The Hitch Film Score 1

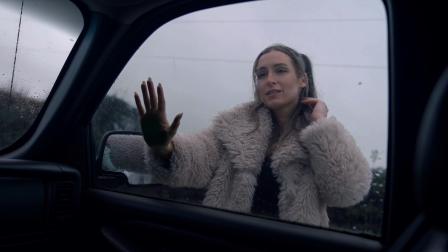(8:12)
As we cut to this medium shot of her at the window of the truck asking to get in, we really start to have empathy for this character. We can see in her face that she's found herself in a situation that she's totally unprepared for by the way she's dressed and by
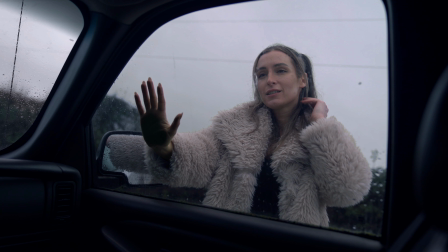(8:30)
her insistence of trying to get into a vehicle with a driver who's not responding to her in any normal sort of way. So again, the feeling of danger is ramping up.
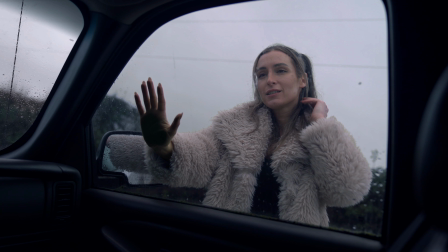(8:44)
Now, I think it would be a mistake to write this from her perspective, to write a theme for this character. What we're really scoring here is the situation, the feeling of danger and foreboding in this empty liminal space. All right, let's continue on.
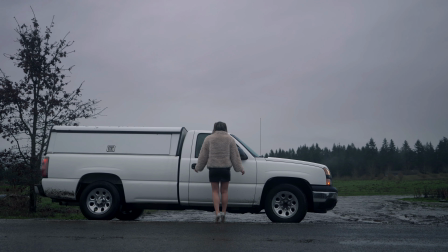(9:08) Let me in?
I think we're all internally screaming at her not to get in the truck.
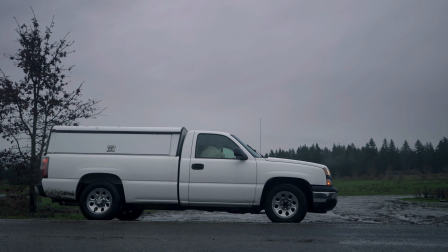(9:27)
And you can see that she backs away from the window. Again, she gets no response from the driver. And that wiper blade just goes in between that, breaking the silence. And then you hear the click of the door handle. She grabs the door, but she pauses.
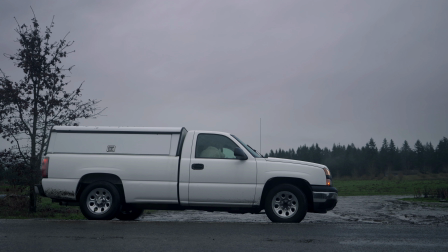(9:46)
It's really quite a wonderful performance. There's a little pause where you think, okay, maybe she's going to make the decision that we want her to make. But she gets in the truck, and then the sound of the door closing. So all of those moments, all of those sounds are very important.
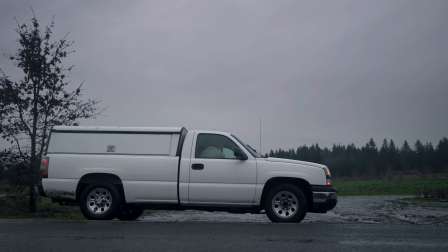(10:04)
We don't want to step on them, and we want to honor her performance, the way that she backs up and time seems to slow for a moment as she's making a decision. Even with her back turned to us, we can see that decision, that very slight pause too before she gets in the truck.
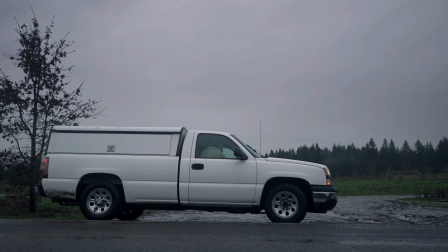(10:23)
All of those things we want to give space to in the way that we write the music here. All right, let's watch now through to the end of this opening scene.
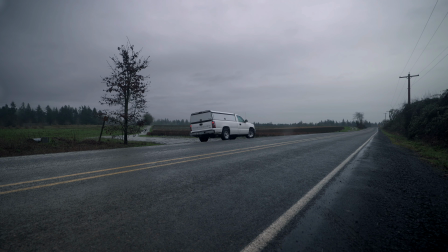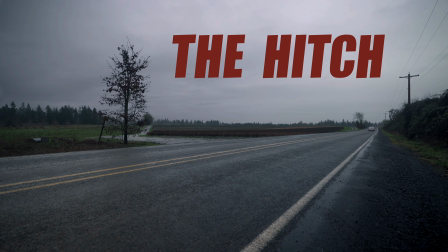Here at the end, we get the title of the piece, and it comes in this very 70s exploitation type of font in a shock of red.
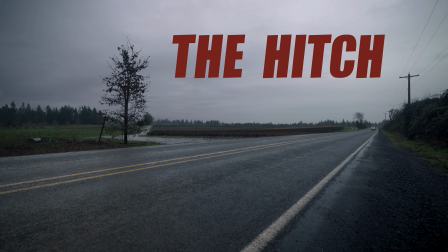(11:04)
The only shock of red we've had until this point has been the taillights of the truck. Everything else in this frame has always been with muted colors, a lot of blue in the shadows.
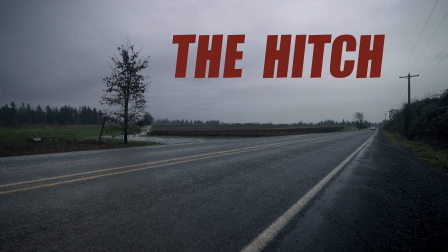(11:16)
But now the taillights and this title are tied together because of that red, and that red represents danger.
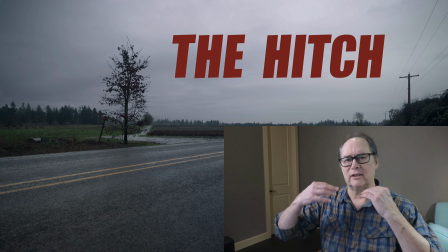(11:25)
A title like this that comes on so boldly and calls attention to itself, I would usually hit that with everything I had in the orchestra to kind of bring even more attention to it.
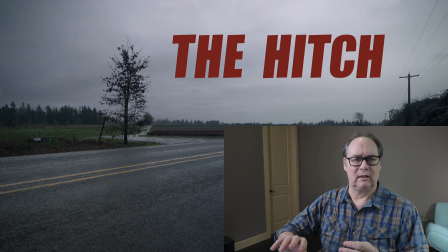(11:37)
It's calling for that. But here I'm going to approach it slightly differently. I'm still going to hit it, but in more of a sound design way. So now that we have an idea of what the conversation would be between the director and the composer,
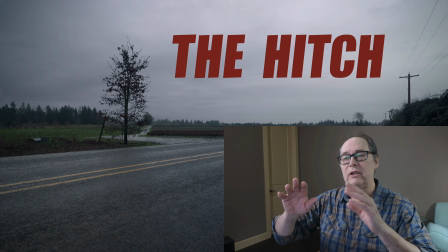(11:54)
we've got a lot of material now to choose the sounds for this piece and the approach to it. Let's take a look at what I've picked for my instrumentation.
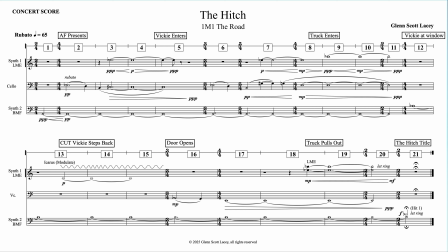(12:07)
You'll notice that this score looks very different from some of the other scores that we've done on this channel. A lot of the pieces that we've looked at have been big cinematic scores with a full orchestra.